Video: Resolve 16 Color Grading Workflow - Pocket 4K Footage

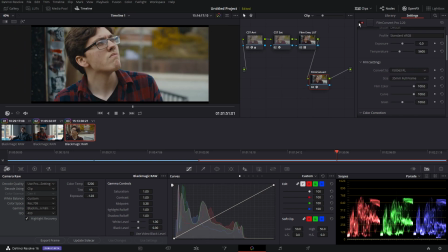715s
um but so let's compare without it with it just gets it makes your reds and blues and greens just so much more pleasing like look at that it looks so nice and you're not making it too contrasty or anything like it doesn't feel like i'm throwing another filter on it i mean i
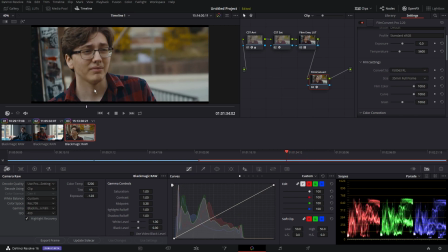732s
am but it feels very organic um and also film grain i
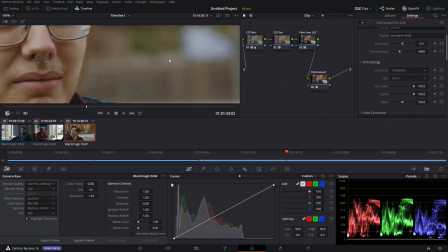737s
don't like to go too crazy on this uh like that see that's that's that is ridiculous because that's eight millimeter uh 16 is also way too much super 35
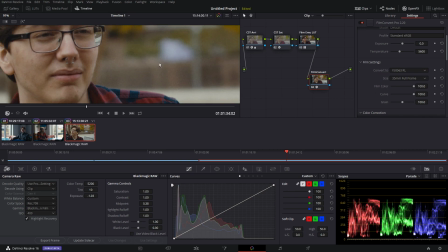748s
a little bit too chunky full frame yeah okay that's nice i like
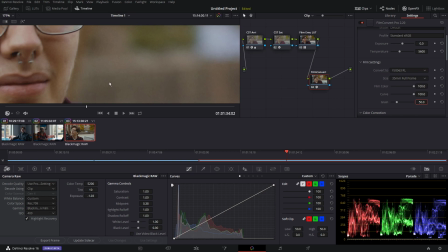753s
i don't like to go heavy handed so i usually go 50 to make it very subtle like you can still see it here if i turn it off yeah it's gone
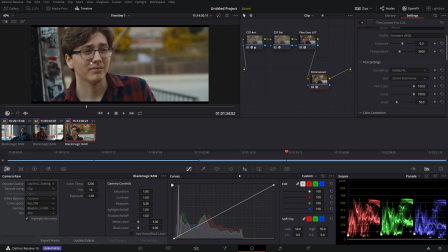758s
but i don't like it to be the most noticeable thing in my image because i'm not shooting on film i mean as much as i'd love to shoot on a bollocks camera and you know get that nice 16 mil look it's i'm just not shooting that uh you can you know tone in your saturation here,
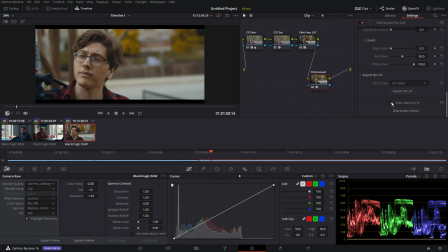774s
do whatever you want, also, I always do grain gamma fix, because it does kind of adjust gamma just a tad,
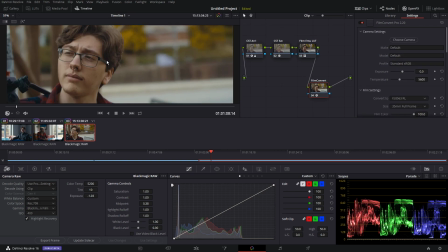781s
and I like to make sure that is compensated for, yeah, like, so far,
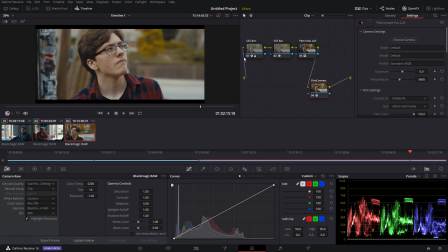786s
this is a pretty nice-looking shot, just with bare minimum effort, I guess, and you could go in further, and, you know,
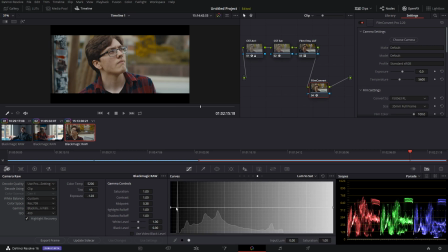795s
what is it, lumen versus satin, kind of desaturate your shadows and stuff, all that stuff that Avery Peck tells you not to do, I would subscribe to Avery Peck, by the way, He's how I've learned a lot of how to do this. Yeah, you could use a qualifier and isolate your skin tones and saturate those how you want.
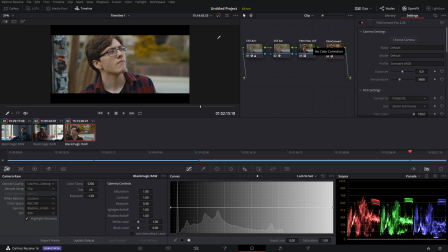814s
Like I said, I don't do it the most professional way in the world. I just think that at a bare minimum, I'm like, this is fun. I think, to me, this looks really good. Once I further refine it, of course, because that's too much. Let's do negative three. Maybe negative four. I don't know. I feel like I'm possibly underexposing it at this point.
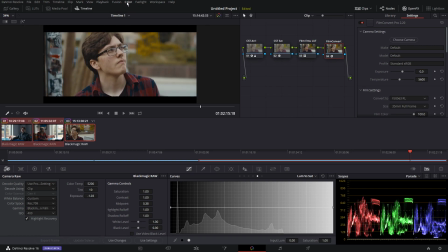834s
So I'm just not gonna touch it. And then I'm gonna apply this node, append node to select eclipse.
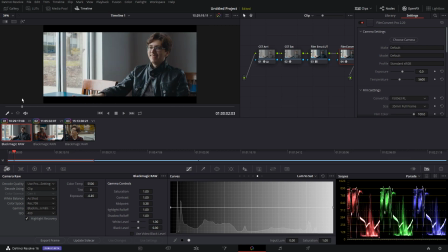840s
And there we have our look across all of these.
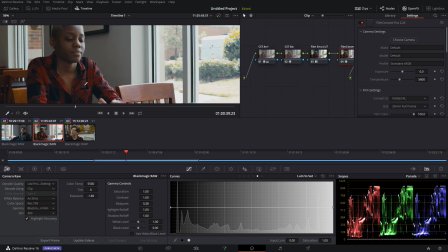845s
Our shadows are now a little bit boosted. We could refine that more.
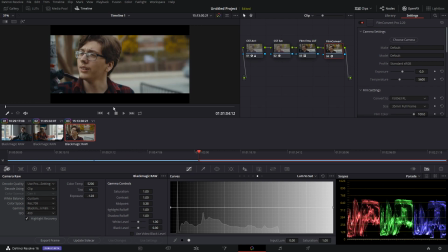850s
I probably would, but obviously people, you guys know how to do that if you're watching this.
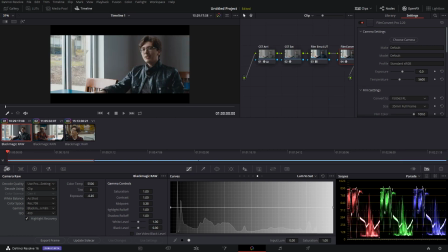856s
So I'm not gonna waste time with the video, but this is kind of like how I go about grading my shots. I convert to ARRI log space, then do my saturation through a color space transform. I don't convert gamma to Rec.7 through color space transform. I just convert.
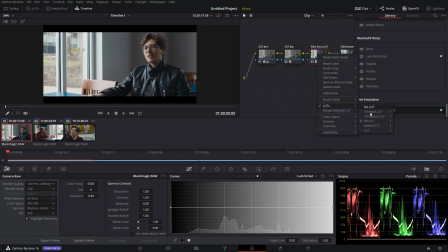871s
I just get that addition. I get that saturation out of it. Drop a film emulation lot, and the one that I used was Rec.7 283D65. You can use the other ones, but I just like this bottom one a lot. And you can also use Fuji. And if you're working in the DCI-P3 color space, yeah, go with those.
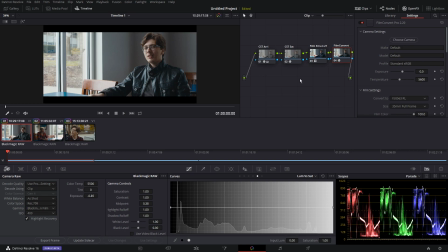889s
And then film convert, yeah. You don't have to do the film convert part. You could stop with the film emulation lot. So if I took that out, that's still a very nice image. Some would argue that that's probably better, but, you know, I like to take this image to the extreme.
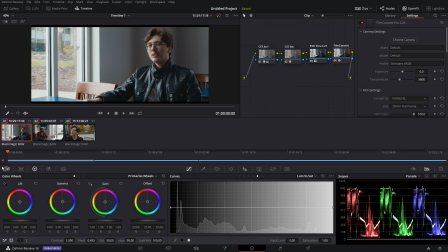905s
And you can also further refine your highlights and stuff. But yeah, that's just how I approach it.
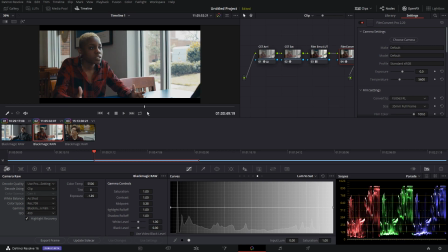910s
I hope this video was of some used to some of you um if you have any comments questions concerns like if you say oh
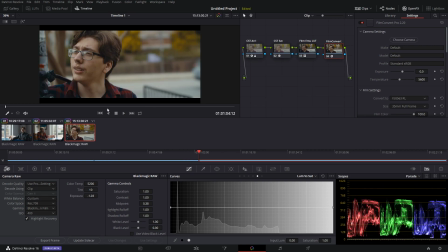917s
well you shouldn't be doing that or hey i really like that i'm going to use that look then hey i please let me know because i i hope that you got something out of it and uh please subscribe for more content i i'm not a vlogger by any means i don't like vlogs it's not not my thing
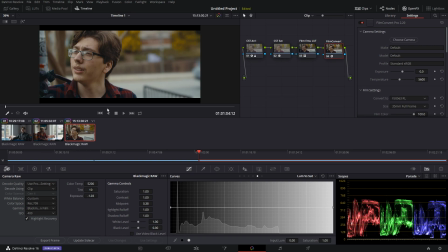931s
but i do like making narrative pieces and i'm working on more films over the coming coming year i've got a doc documentary in the works right now, which I think will be really interesting for you guys to see. Two of them, actually. So, yeah, please subscribe.
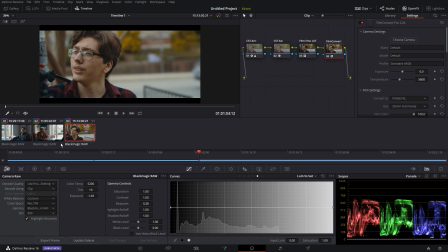945s
I'm Cardi. Once again, thank you for stopping by, and hope you enjoyed this, and may Michael Bolton be with you. Praise be.